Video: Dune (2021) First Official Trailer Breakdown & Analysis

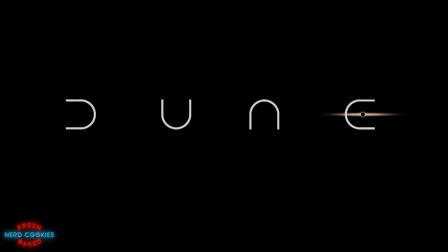10s
highly anticipated trailer for Denis Villeneuve's adaptation of Frank Herbert's Dune is finally here. Clocking in at 3 minutes, which is twice as long as the first initial teaser trailer that was shown in theaters before Tenet, so there is a lot more to unpack here. In this video, I'd like to talk about my initial impressions with a quick breakdown and analysis of the trailer and the various elements in it and what it reveals about this upcoming film.
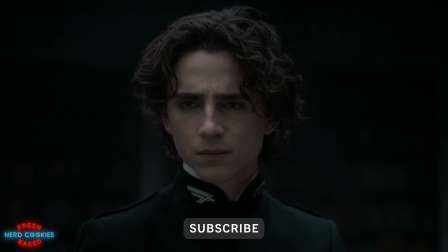36s
Spoiler warning, as I'll be talking about a few scenes from the book that we see depicted throughout the trailer.
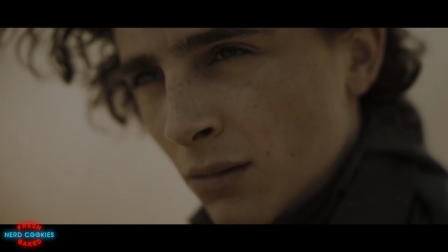43s
The trailer begins with Paul having a vision. He says, "There's something happening to me.
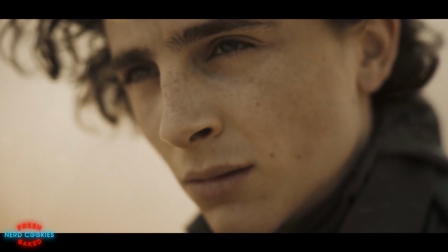48s
There is something awakening in my mind I can't control." He's talking with the Reverend Mother.
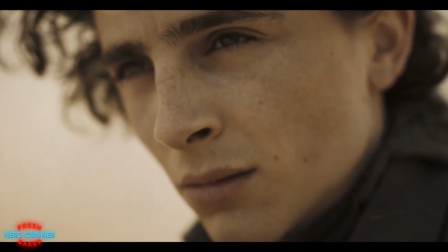55s
From the very beginning of the trailer, the focus is on Paul and what is happening to him.
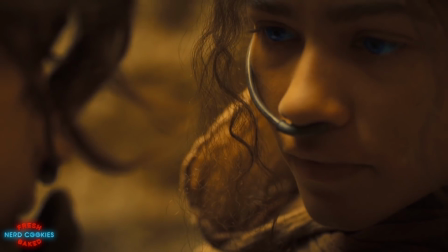60s
We see his visions of Zendaya as Chani and of a crusade.
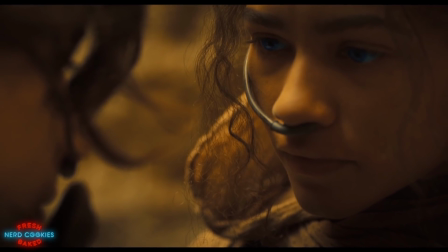64s
Throughout the trailer, we continue to hear his conversation with Charlotte Rampling's Reverend Mother.
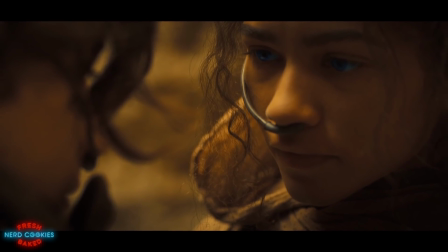69s
Paul is telling her about his dreams, and then we cut to him awakening from his dreamlike vision.
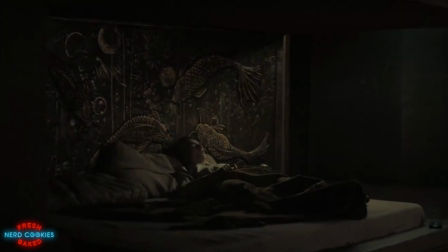75s
We see Paul in his bedroom. The detail of the furnishings is amazing.
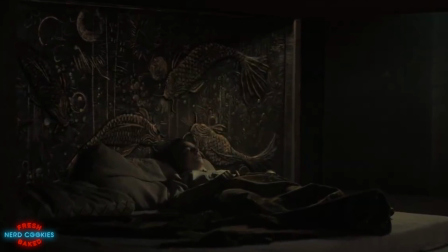80s
I think it's a beautiful way to reinforce visually that Paul is from an oceanic planet with what looks to be koi fish engraved in his headboard.
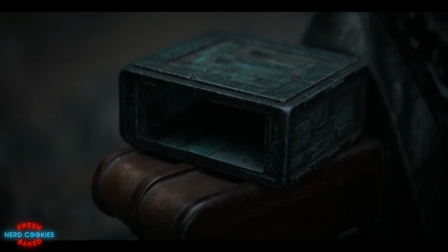88s
He continues his interrogation with the Reverend Mother, and this of course leads into the test with the agony box and the gum jabbar.
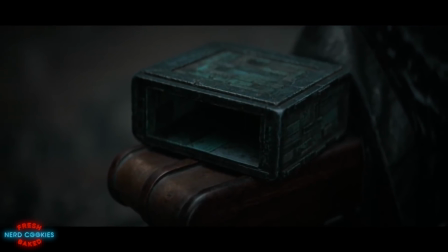95s
The test is simple. Remove your hand from the box, and you die.
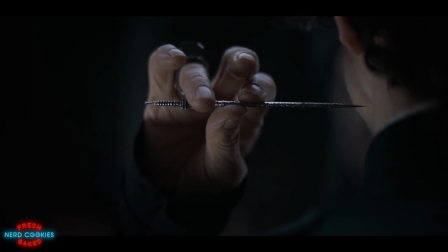101s
The gum jabbar, instead of a needle attached to a thimble, is just a long needle, though looking very intricate and deadly.
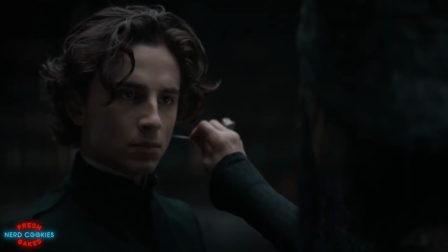109s
One thing I thought was interesting as this scene played in the trailer, and what I hope will be Villeneuve's approach in the film, is how he depicts what is happening inside the box.
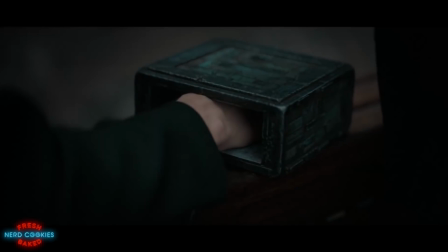119s
In David Lynch's version, there was this visual inside the box with Paul's flesh burning,
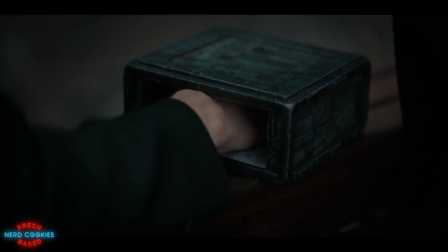124s
something that seems unnecessary since there is no physical harm being done to his hand. Pain is caused by nerve induction.
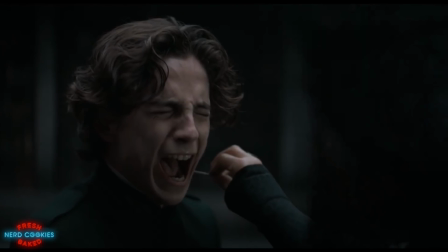131s
And in my opinion, Timothy's screaming in agony is a much better way to convey his pain, and so I hope that is how it is fully played out in the movie.
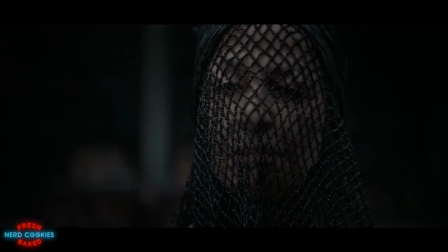141s
She next tells Paul, presumably after he's passed the test, "You've proven you can rule yourself. Now you must learn to rule others."
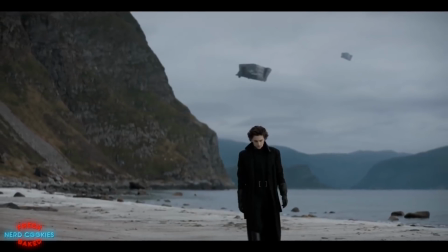151s
Next, we see a couple new shots of Caladan, and we see again the first image that was revealed months ago with Timothy on the beach.
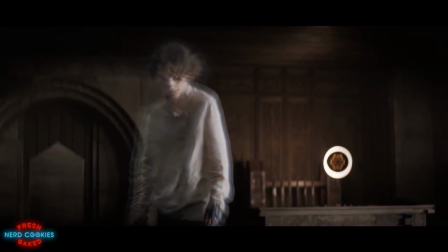158s
After that, we see the famous shield devices being used in Gurney and Paul's sparring session, and how they're depicted in this version.
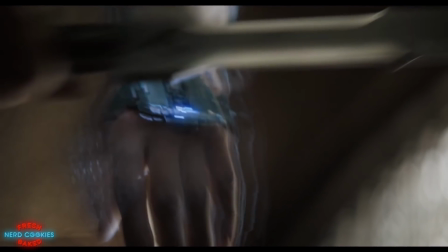166s
Again, instead of the shield belt, these devices are worn on the wrist and are activated by pressing a button on the back of the hand.
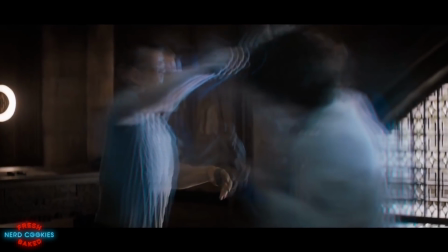173s
I am very pleased with how the shield technology is depicted. The shimmering effect is very much how I envisioned it.
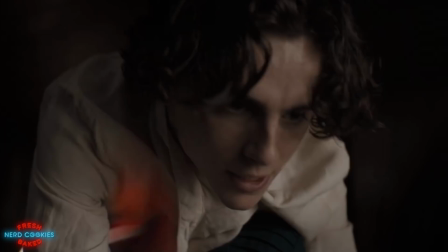180s
Also, there is a flash of red on Paul's shirt in the sparring scene,
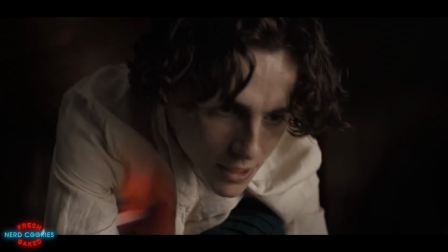184s
and it appears that when you're able to work a weapon through someone's shield, it flashes red, something we see later on as well in the trailer.
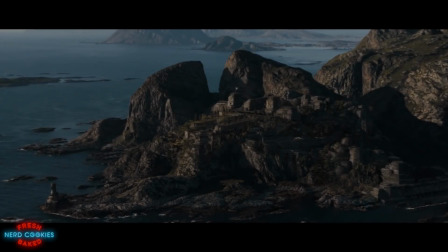192s
Next, we see a couple more shots of Caladan.
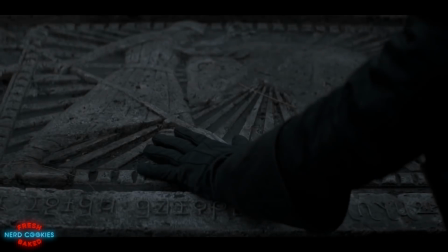195s
One image in particular that I found moving was of Oscar Isaac as Duke Leto kneeling over what appears to be a tombstone.
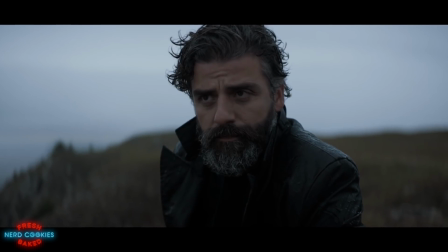202s
This seems to indicate the gravity of his situation and the pain of having to leave Caladan that has been his family's home for generations.
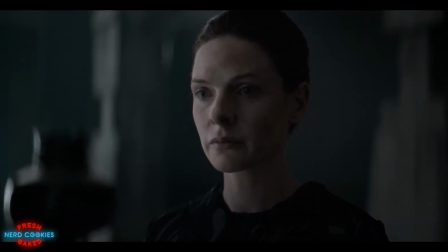210s
You can see that feeling along with other emotions in Jessica's face as well. Next is the sequence of House Atreides arriving on Arrakis.
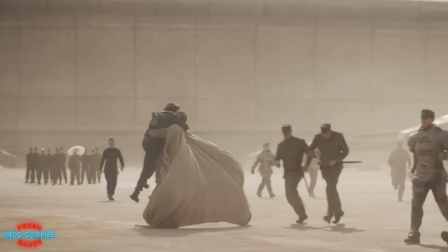219s
I really like the depiction of the reunion with Jason Momoa's Duncan Idaho,
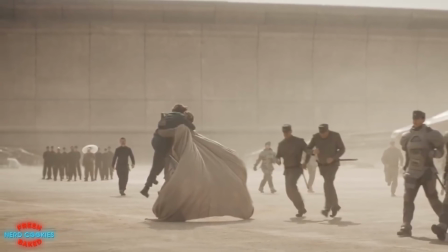224s
who has been on the planet establishing good relations with the Fremen people until this point in the story.
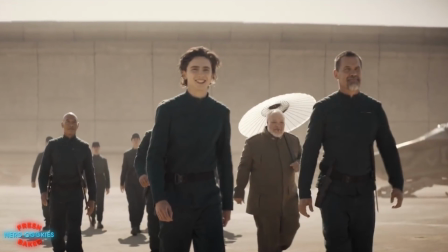231s
The shot of Stephen McKinley Henderson here is interesting as there appears to be a black line or dot on his lower lip,
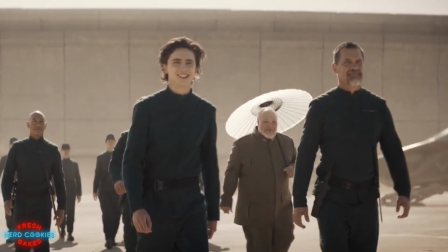237s
and this could be how they intend to depict lip stains caused by drinking Sappho juice,
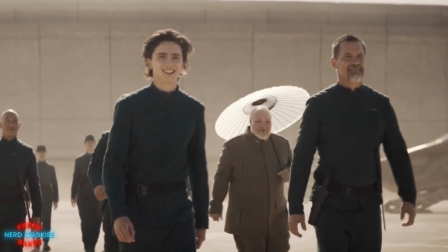242s
a substance used by mentats to further enhance their mental capabilities.
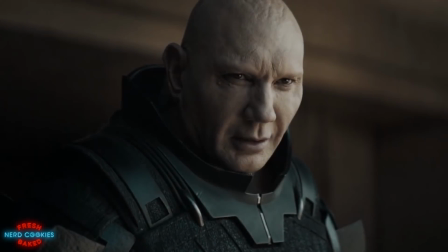247s
Later on, we see Dave Bautista's Beast Raban and Stellan Skarsgård's Baron Harkonnen.
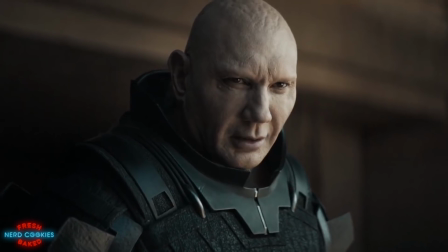252s
I have to admit, I was thrown off a bit by their appearance.